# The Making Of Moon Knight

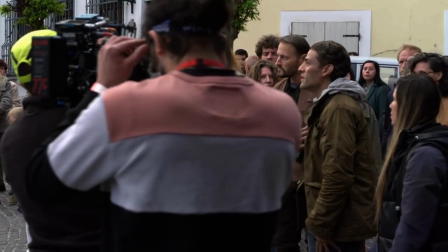My name is Stephen Grant.
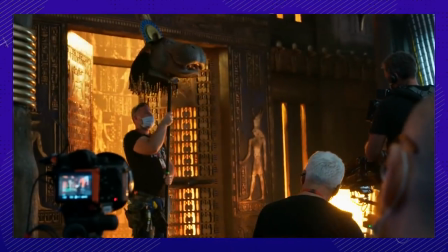Between filming two characters played by the same actor and creating a hippo goddess, the making of Moon Knight was a massive collaborative process.
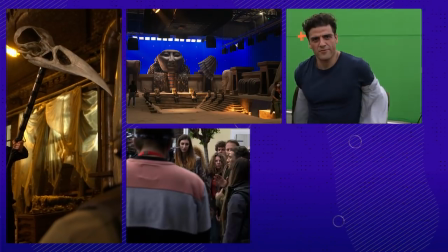Which scene required over 200 extras to film? Let's find out.
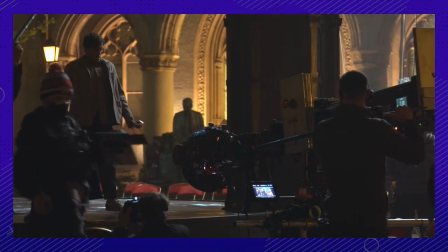Okay, here we go. Stand by and action.
Number 1.
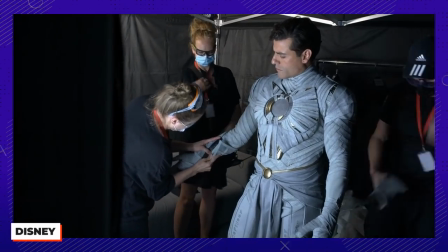The Moon Knight costume is beautiful and was a result of everyone putting their heads together to come up with the perfect design.
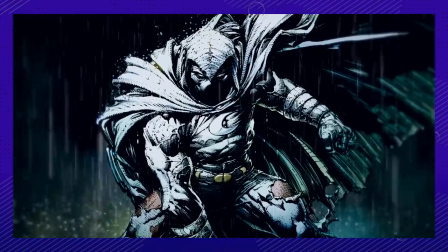The design of it was a process, a collaborative process.
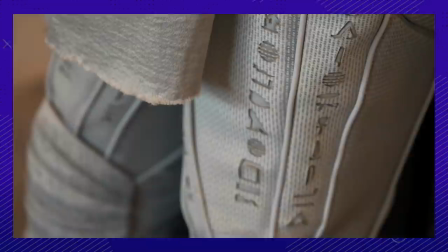On the legs of the costume are hieroglyphics inscribed that translate to the protecting soldier of the moon,
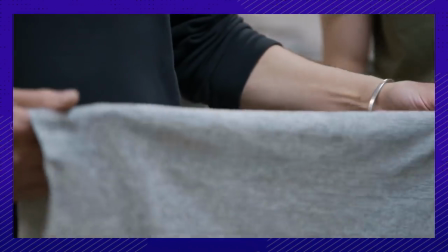since the word knight did not exist in the ancient Egyptian language. They used fabric that was stretchy enough for movements, but tough enough to survive all the stunts.
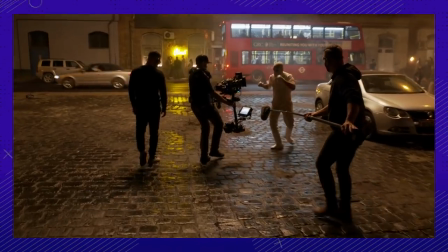The partner to Moon Knight is the much more dapper Mr. Knight, and his style makes sense because Mr. Knight is what Steven
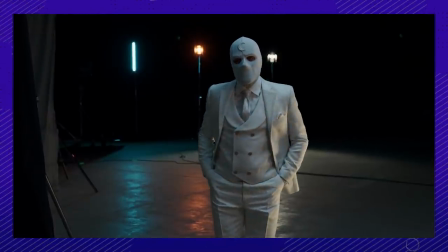imagines is cool. The costume was a custom three-piece suit, and the waistcoat had unique buttons that had the Khonshu symbol on them.
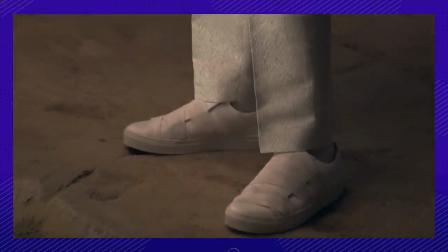His sneakers were adapted to give them a modern look, and straps were added to resemble the look of a mummy.
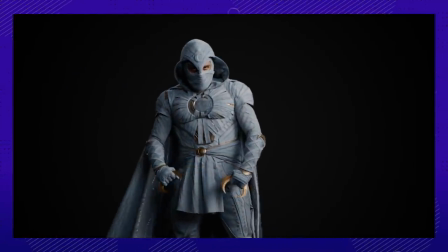Oddly enough, the two characters originally had their outfits swapped, with Mark Spector wearing the nice suit and Stephen Grant sporting the cowl.
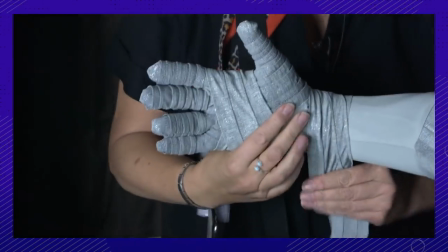But they switched it after realizing it made more sense the other way around. I feel like Stephen's Mr. Knight, don't we think that? And then they're like, we were thinking the same thing, and so then that got switched. Number 2.
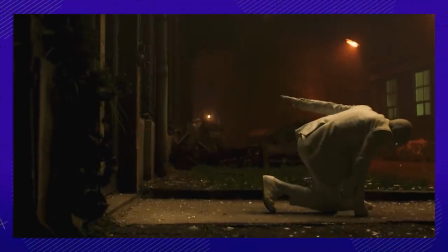The transformation scenes are some of the most fun and visually awesome of the entire show.
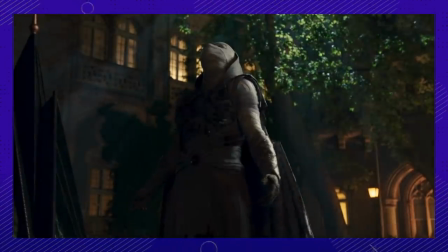But we wanted to make sure that it felt like it was a magical transformation.
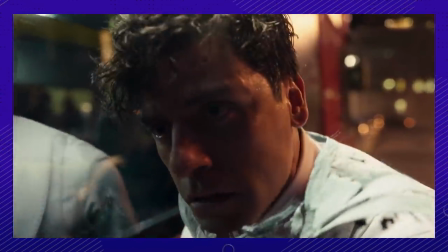They wanted the sequences to feel as if the costume was coming from the person, as opposed to the costume appearing in a way that feels disconnected.
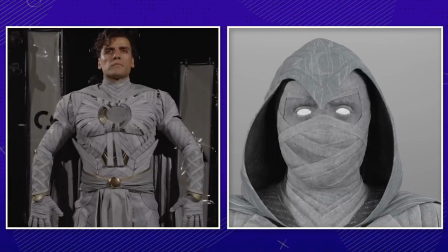Having the real practical suit on set was a huge help for the VFX team, who used it as reference when animating the transformations.
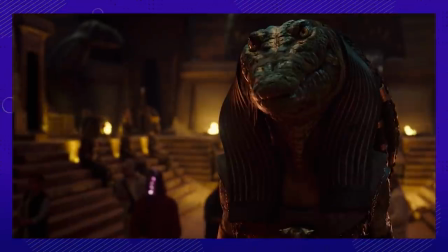Number 3. Between Khonshu, Tawedit, and Amit, there were plenty of full CGI characters to go around.
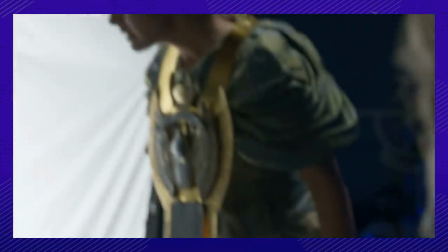The actors were actually filmed on set, and even had real costumes made for their characters.
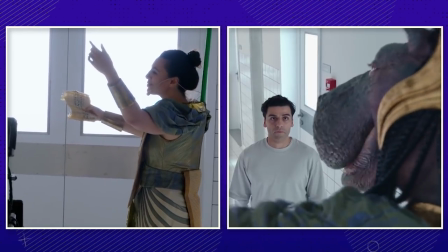This gave the VFX team great reference material for when they animated the full CG character.
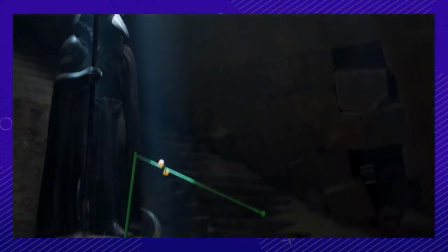So it wasn't just guys in gray suits running around. The actors had green poles extending above their heads to represent their character's height.
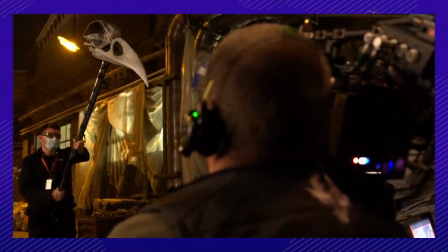They even made a full-scale Khonshu head for reference on set. That had to be fun to film with. Number 4. Director Mohamed Diab was adamant about making his sets as accurate as possible.
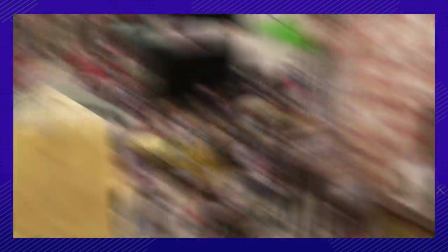In order to get a high level of accuracy, a giant set of downtown Cairo was built.
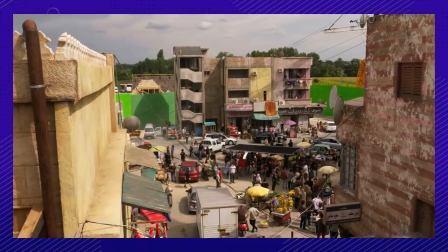It spanned about 4 or 5 blocks, and green screen lined the outside.
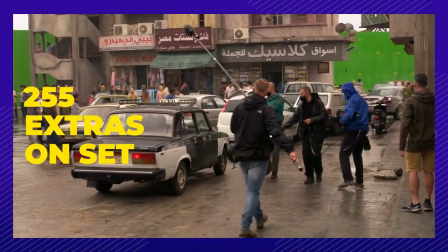They had 255 extras on set, with 55 picture cars driving around.
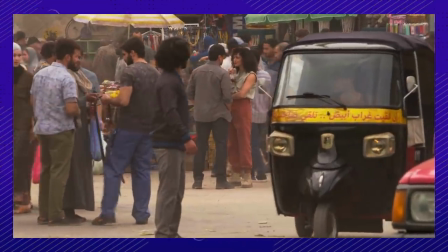When I got on the Cairo streets, I was so overwhelmed. I had actual anxiety.
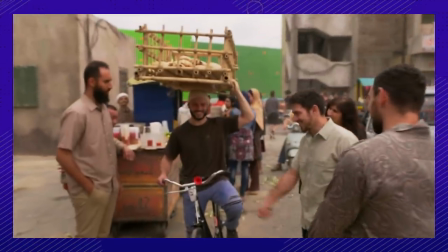It was so realistic that some of the Egyptian extras told the director that they felt like they were at home.
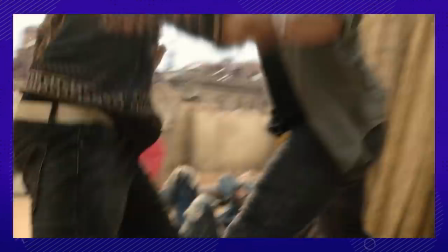Number 5. Moon Knight has some serious fighting skills, so Oscar Isaac needed to make sure he properly represented the character's skill set.
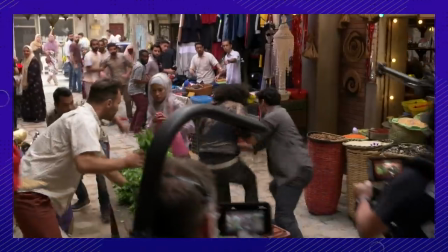Isaac learned multiple styles of fighting techniques and martial arts, including boxing, wrestling, gymnastic takedowns, and Brazilian capoeira.
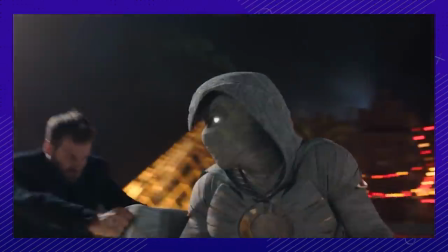Isaac also incorporated weapons into his fighting, and you can see him getting a little too into it when he licks his knife.
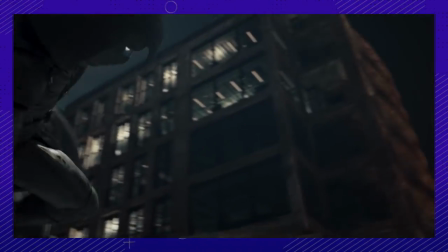But that was for when he was fighting as Mark Spector's Moon Knight. Fighting as Stephen Grant was completely different.
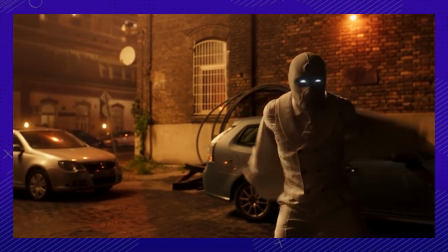They needed to choreograph a character who had no fighting skills, which proved to be a fun challenge.
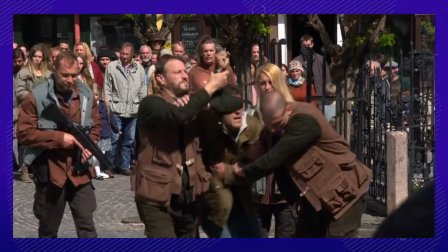That's the most complicated things to do when you have to choreograph a fight with someone story-wise who doesn't know how to fight.
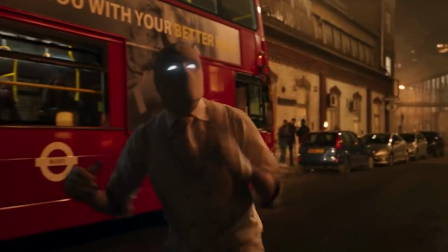But I love that. Number 6. The fight with the Invisible Jackal during Episode 2 took a lot of prep work from the stunt team.
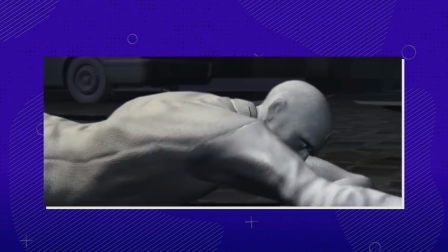They needed to do a lot of pre-visual work to understand how the fight would flow with an invisible opponent.
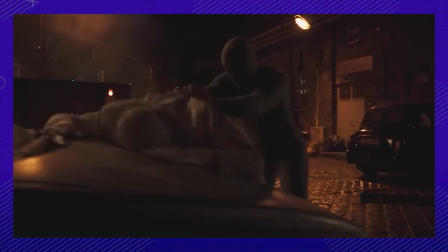They ended up shooting the fight scene with stunt people in gray suits that would push and pull the actors and perform the fight.
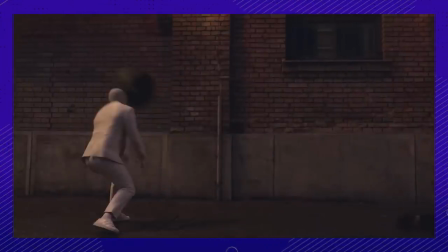These people were later removed with visual effects, as were any wires and mats used.